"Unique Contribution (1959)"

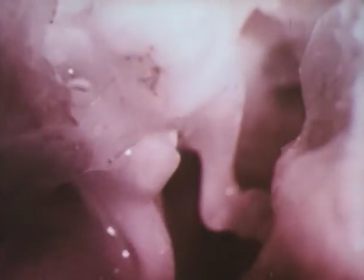as the eardrum vibrates it moves the chain of three tiny bones connected with it
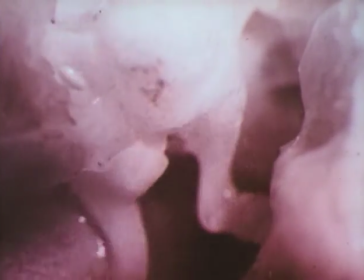these bones are in the middle part of the ear called the middle ear the largest of the three bones is about one quarter of an inch long
the human body is a good example of the sound motion picture at its best in education almost all of it's difficult to understand and difficult to see in action certainly difficult to demonstrate in the classroom how about the human heart beats inside of everyone who's watching me it's beating inside of me you can't hear it beating and you can't see it it's a vital part of our complex body mechanism, and it's a complex mechanism in itself. How does it work? How does the heart pump? How does that blood get around? What do we mean when we say the heart is a pump? What do we mean when we talk about heart valves? A valve to a biology student who has never seen a heart valve might be like a faucet in a sink. When you see it in autopsy, it's just a wrinkled, meaningless piece of membrane.
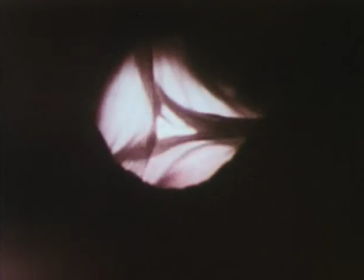But when the camera gets inside the heart and looks out through a valve while the heart is beating then you understand the function of a valve
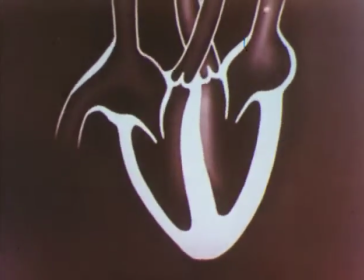and when the skilled animator takes the heart as a pump
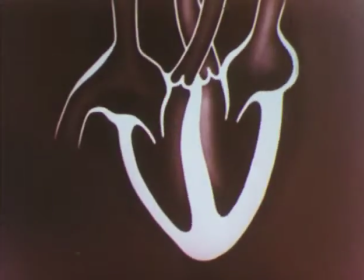and with a series of moving drawings shows you just how it
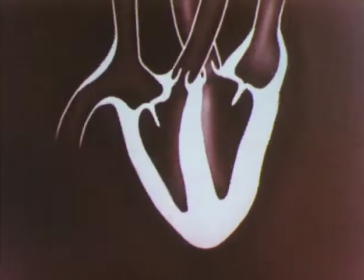functions then you have another of the unique experiences that only
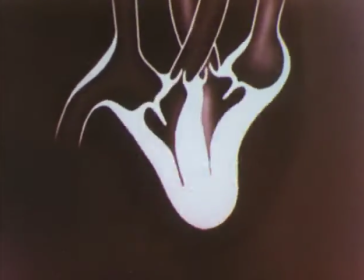the classroom film can bring to the teacher in the classroom now
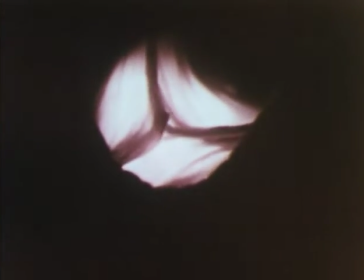how about a broader field of biology leaving the human body and going out into the world, the things that young people see and ask about. Plant life, so important in botany, in agriculture, and in the subject of biology. How do plants grow? How do they reproduce themselves? Here's a plant in back of me. It's growing as we watch it. And at some point, it will find some way to reproduce itself. Here's a packet of seeds. The key to plant reproduction lies here. These seeds in some way produced by the plant dispersed by it, yet they sit in my hand as shriveled, almost meaningless things, and if you planted them in a classroom, you'd need a 24-hour shift to see them turn into a plant and in turn make seeds and disperse those. We made a film about this 20 years ago, and our technological skills in filmmaking have improved, and so we've produced a second edition. Here's another way a That film lives forever in a sense. All those old first editions come back to us. Now with the cameraman's new skills we make a brand new film and trade it for the old one. Something by the way that doesn't happen quite as frequently in libraries and with books. Let's take a look at seed dispersal as the cameraman with his unique skills sees it in the magic of the time lapse camera.
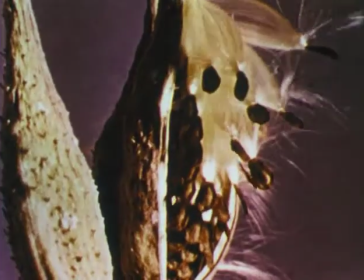The silky haired seed of the milkweed is like a parachute. Wind whips it from the plant and sends it sailing away. It may travel a short distance or many miles.
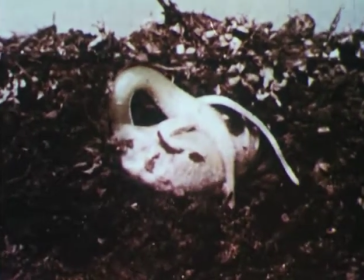Every seed contains a miniature plant or embryo. Now we can watch how the embryo develops.
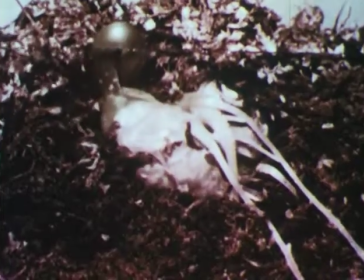When a plant emerges from a seed, we say it is germinating. We are using a time-lapse camera to watch a bean germinate.